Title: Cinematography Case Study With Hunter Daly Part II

The transitions from the bottle, the product, to a different setting repeats throughout the film.
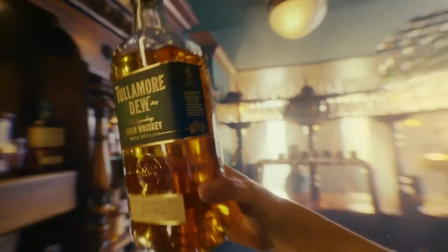Is this more of a function of a perfectly framed product placement, seamless editing, or a combination of both?
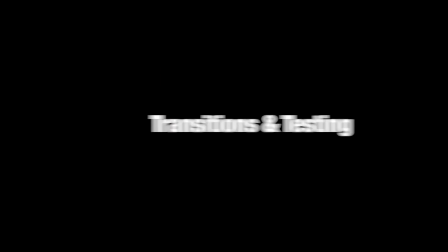Good question. So it's a combination of all those things. So we're doing, as we talked about before, we're doing a lot of testing with mobile phones beforehand on this,
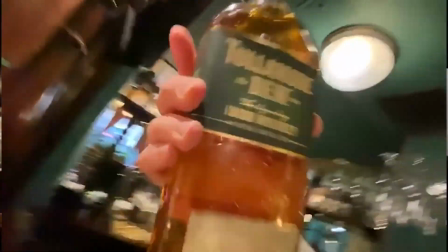such as, for example, this film here. We're just in the bar. This is Valentin here, the director, holding the bottle.
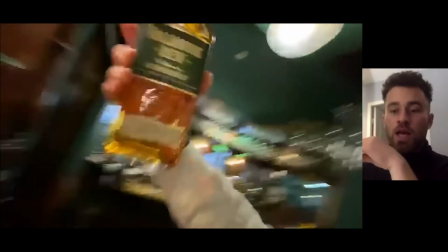We're trying to design the shot so we can come around. And what I've been told by the VFX supervisor, Guillaume, who's come with us from Mathématique, which is a really great post-production house in Paris, is that the bottle here has to fill the frame. Not fill the frame, but it has to go from top to bottom. That is sort of my job on this shot. Has to fill this. I'm not operating this shot in the end. We're doing it with Steadicam. And we did it with an alien rig, which is you'll see in the behind the scenes photos, is the roll cage.
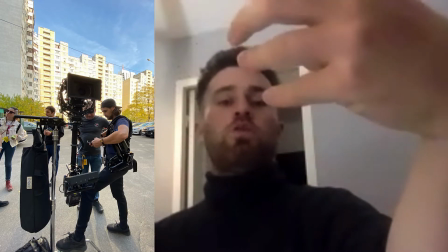And this allows us to get the camera around corners a bit more and have the post horizontal, the Steadicam post. Instead of being straight, we can roll the camera and the camera will stay leveled. So it allows us to find different heights. So the reason the transitions here, so the reason this transition works is because we managed to get the bottle placed exactly like this in the film.
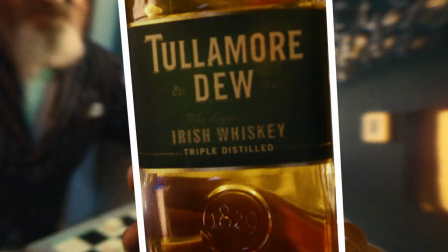So it fills the top to bottom, right? Like this. This allows the post-production to rotoscope, which means frame by frame, all of this new world.
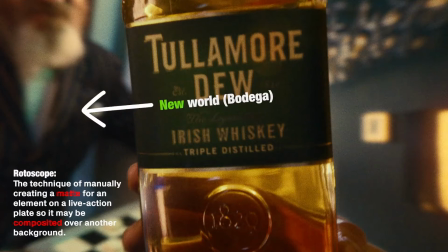We're calling this the new world, and this is the old world here with the bar.
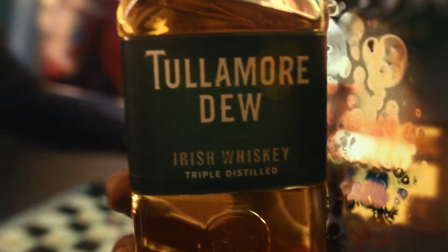And then, as you come out of it, they're using a sort of effect to make it more seamless.
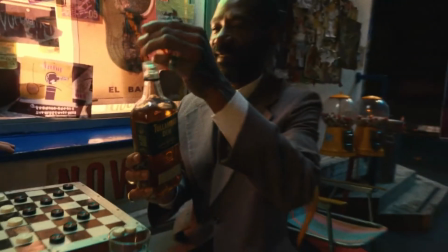And then we're into it. And how we're doing this shot here is we're using a Q-take system on set,
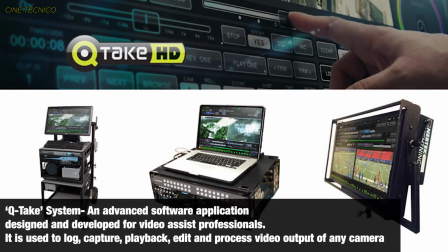which is a playback system that allows us to overlay a previous shot onto a monitor. And this, it's like a grade overlay, so like 20% gray.
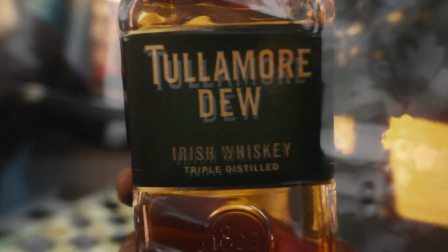And this allowed us on set to
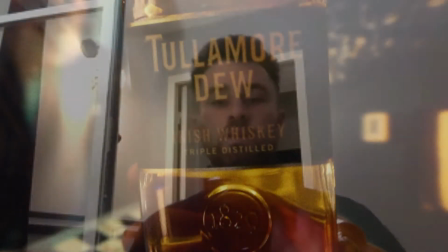frame up the previous day's shot from the pub, which is this one, and then find it in the bodega, line up the frame exactly.
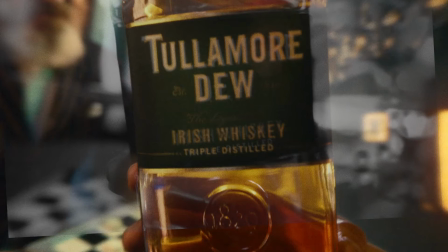It was slightly Dutched, try and line it up on the letters, and then camera pulls away, bottle goes away as well. And then the reason we do this as precisely as possible on set is it gives the post-production the best chance of doing it well. So they're not having to resize the shot too much because they're trying to zoom in to stabilize it and match it. We also shot a higher frame rates occasionally, so it allows them to retime the shot back to 25 seconds, so they have extra frames that they can take in and out.
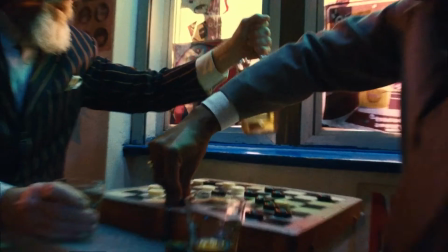And then the transitions here, this is the same thing. We're using the Q-take system. I have to note some camera trick or some film magic or whatever you want to call it. Here,
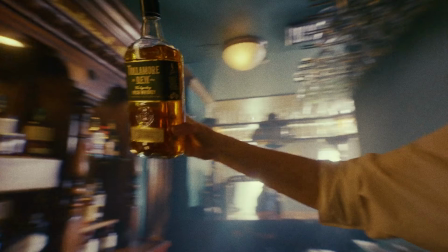this shot in reality is our character here is moving the bottle. She extends her arm, but she holds that bottle dead still. So at that point, it gives the camera operator the best chance of filling the frame.
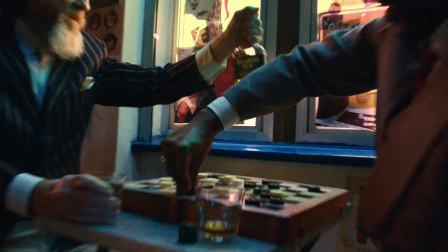We kept this guy here very still. He's not moving throughout that whole shot.
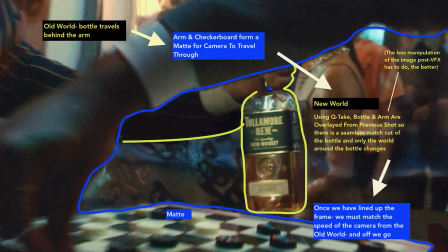We fixed him dead still so we can go straight through his arm and find the camera can fit through there all the time. And then we come to the party.
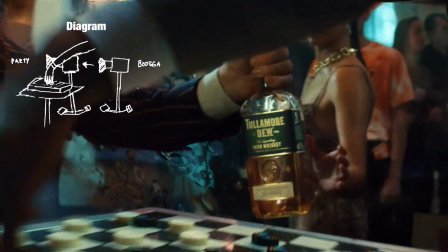And then we come to the party and we basically overlay this footage so that we can find the bottle is coming from the same position.